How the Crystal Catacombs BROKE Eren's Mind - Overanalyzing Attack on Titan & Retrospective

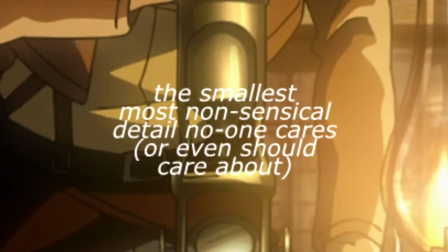[12:28]
Though an alternate and a bit more convoluted way of thinking about it is that ultimately, Eren is the one pulling the strings here.
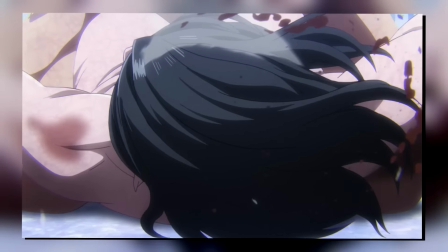[12:35]
So Grisha could be hitting perfect counters, Freed Up could just be debuffed by Eren, and a number of other permutations that eventually decide the fight.
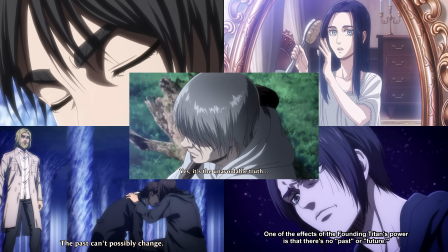[12:43]
Just like we've already seen them peering into the mirror, and as he would straight up say in the final episode, for the wielders of the Founding Titan, these points in time all exist simultaneously and are absolutely impossible to change.
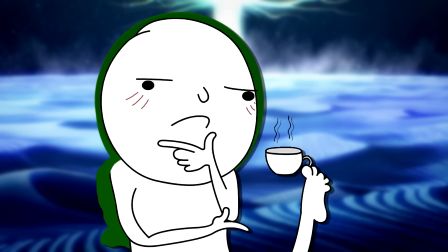[12:54]
So from that perspective, it's just kinda hard to untangle the causal effects of everything, but it could technically be Eren.
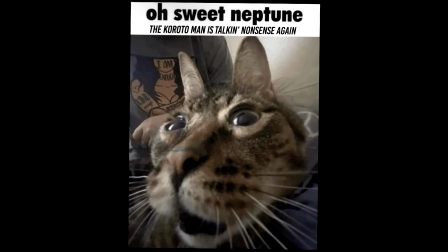[13:01]
Okay, enough nonsense, Frida just wasn't strong enough, it's really not that deep.
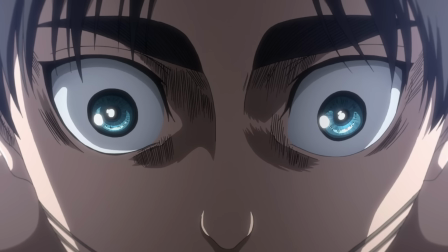[13:05]
As we return to the present and that horror music kicks in once again, we get a whole bunch of these close-ups on Eren and his horrified face.
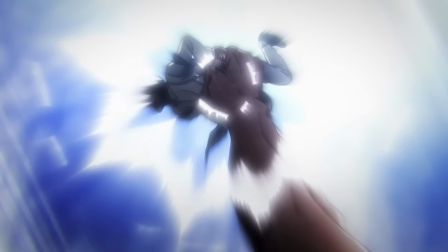[13:12]
Which again just embodies that out-of-body horror I mentioned a few minutes ago.
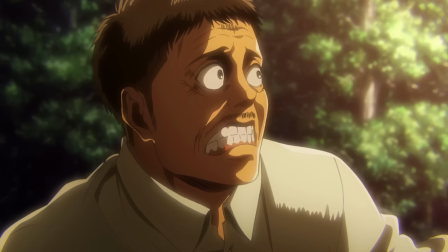[13:19]
And the thing I really love here, and this is of course leveraging hindsight, is how the music paints Eren as the monster and the one responsible for everything we're hearing,
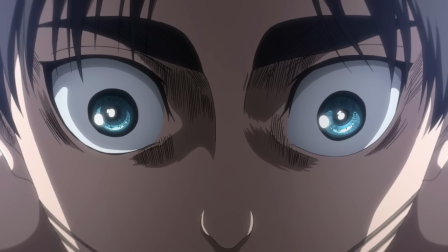[13:28]
but his face paints him as the victim and as an equally horrified party in all of this.
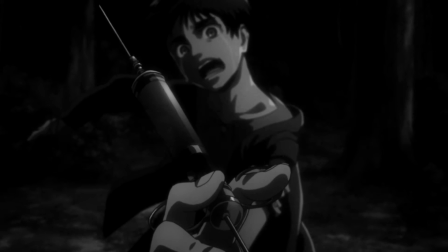[13:33]
One part of him is that young boy watching his own father turn him into a monster,
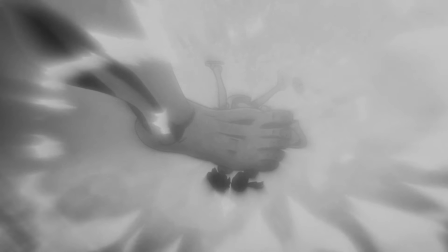[13:38]
but the other is that same father killing an entire family and turning that little boy into a titan,
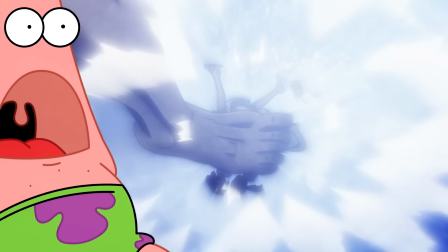[13:44]
etc, etc. It just leaves you in this constant state of unease, especially when Rod starts going down the list of each and every person Grisha killed.
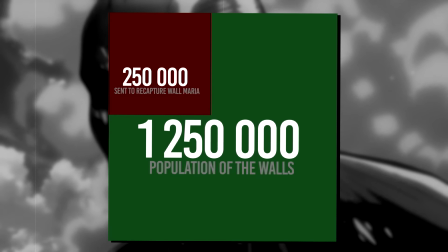[13:52]
It's just horrifying. I mean, of course, the Colossal and Armored Titan were responsible for infinitely more deaths.
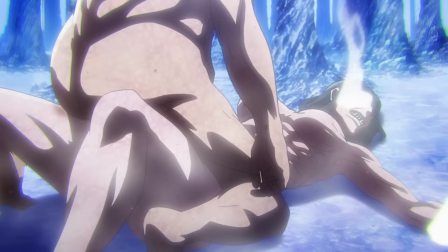[13:58]
But with Grisha, this isn't just a broken wall and indirect casualties. This just feels so up close and personal, it's really, really dark.
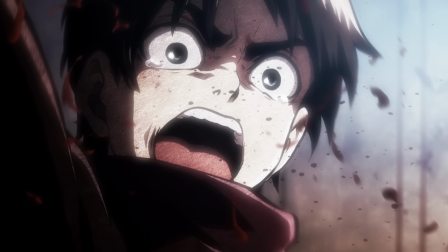[14:08]
This isn't a fight for survival like we saw with Eren in the cabin or anything, this is Grisha coming here with a goal.
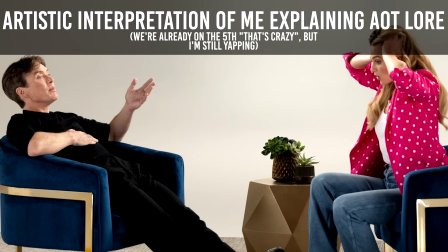[14:14]
But okay, this is overanalyzing, so time for a little more nonsense, and I really mean it this time.
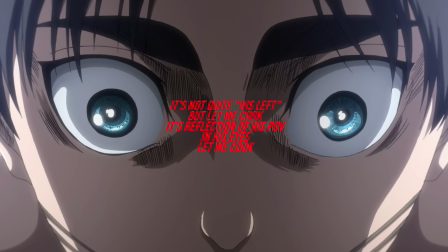[14:19]
If you look at the glean in Eren's eyes, you see a dot to his left and a couple more right up ahead, right?
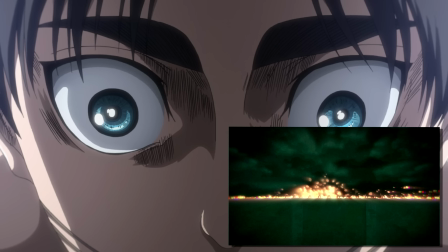[14:25]
Now we know people look like these glimmering lights through a Titan point of view, so if you look at the future Eren seen right here,
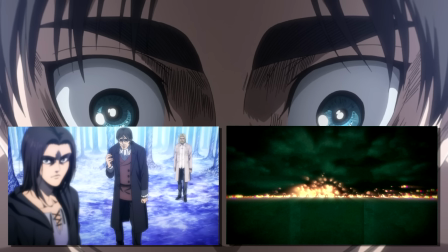[14:32]
you'll see that Grisha is standing to his left and the rest of the family is directly ahead in that big blob.
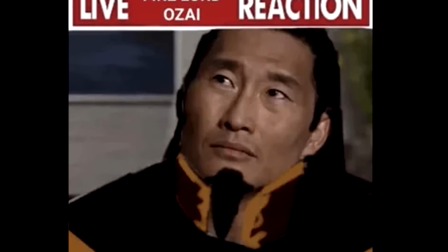[14:37]
Okay, I'm sorry, that literally makes no sense, it would have to be flipped first of all, okay, let's just move on.
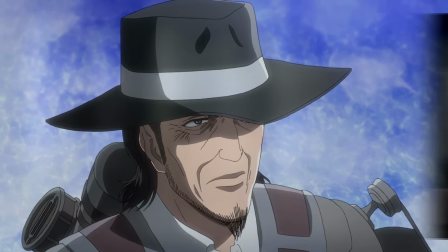[14:44]
And with that, none other than Kenny appears, finally tying up that loose thread from all the way back in the premiere.
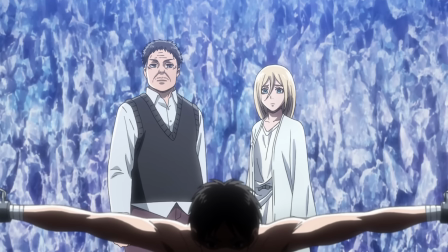[14:51]
The one thing that I love here is how in almost every single shot of a story in Rod, Aaron is always in the frame.
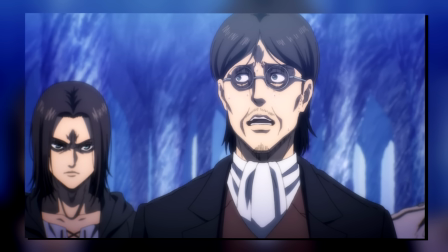[14:58]
I think it just sort of subconsciously establishes him as this omnipresent threat looming just out of sight.
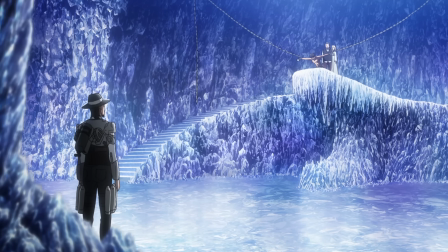[15:04]
He also stands as the separator between Kenny and the true royal bloodline, which of course speaks to Kenny's story and his pursuit of that worldview that Yuri had.
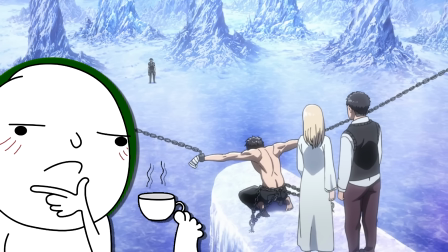[15:12]
And if you really run with that idea, knowing how the story ends, Eren in this sequence also stands as the separator between peace and the rumbling.
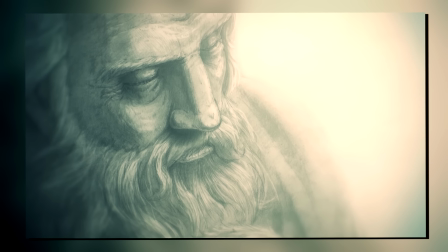[15:20]
First off, if the plan of Historia eating Eren were to go through, the vow to renounce war would stop Historia from doing anything.
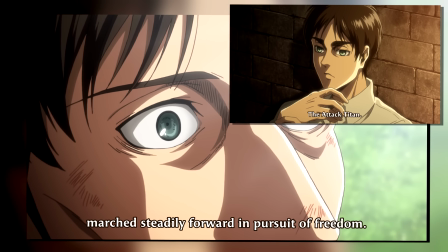[15:27]
On top of that, with the Attack Titan 2 sealed away, there would be absolutely no way of sending back memories or anything like that, so at that point, it's kinda GG's.
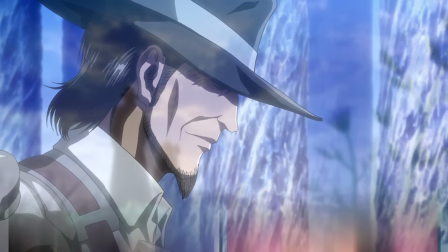[15:36]
But let's not forget Kenny, because he too wants the founding Titan. Problem is, he is an Ackerman, so he quite literally cannot even become a Titan.
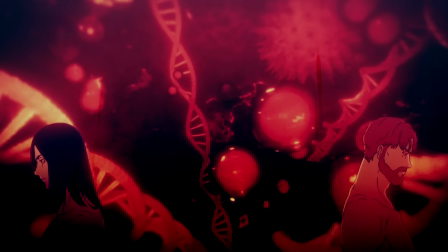[15:43]
And on top of that, Heap doesn't have royal blood.
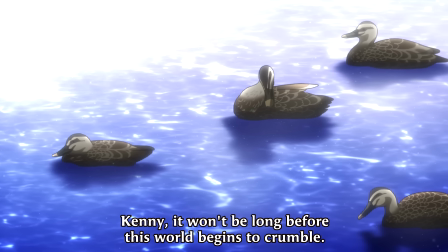[15:46]
So even if Heap somehow got the Founding Titan, he still wouldn't see the world like Yuri did because he would not be bound by the vow.
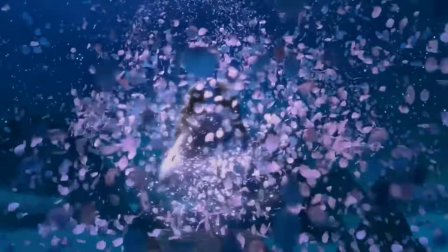[15:53]
So in both of those cases, we sort of have the peace option.
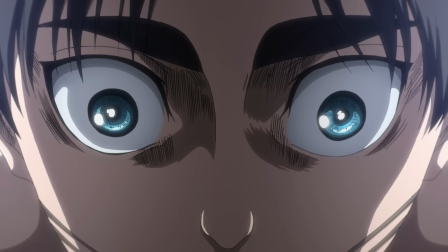[15:56]
And lastly, we have Eren himself, the ultimate threat in all of this, so his constant presence in these scenes more so becomes a warning.
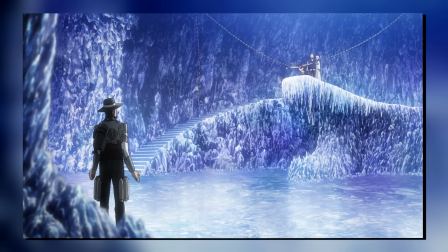[16:04]
They can do their back and forth of who gets the Titans and whatnot, but at the end of the day, the one who is currently chained up would be the one to wield the ultimate form of that same power.
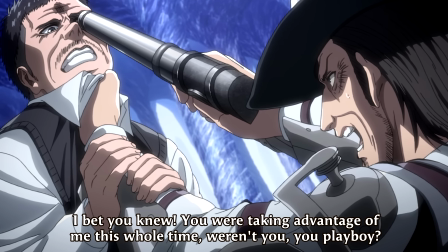[16:14]
Had Kenny worked with Rod right up until the end and Astoria actually ate Eren, there would be no rumbling because again, Vow.
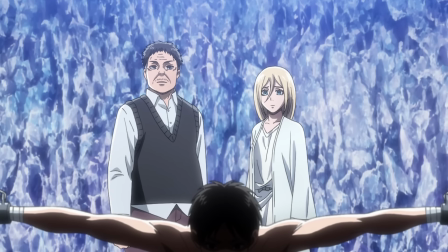[16:21]
But because Eren stands in between, the rumbling happens.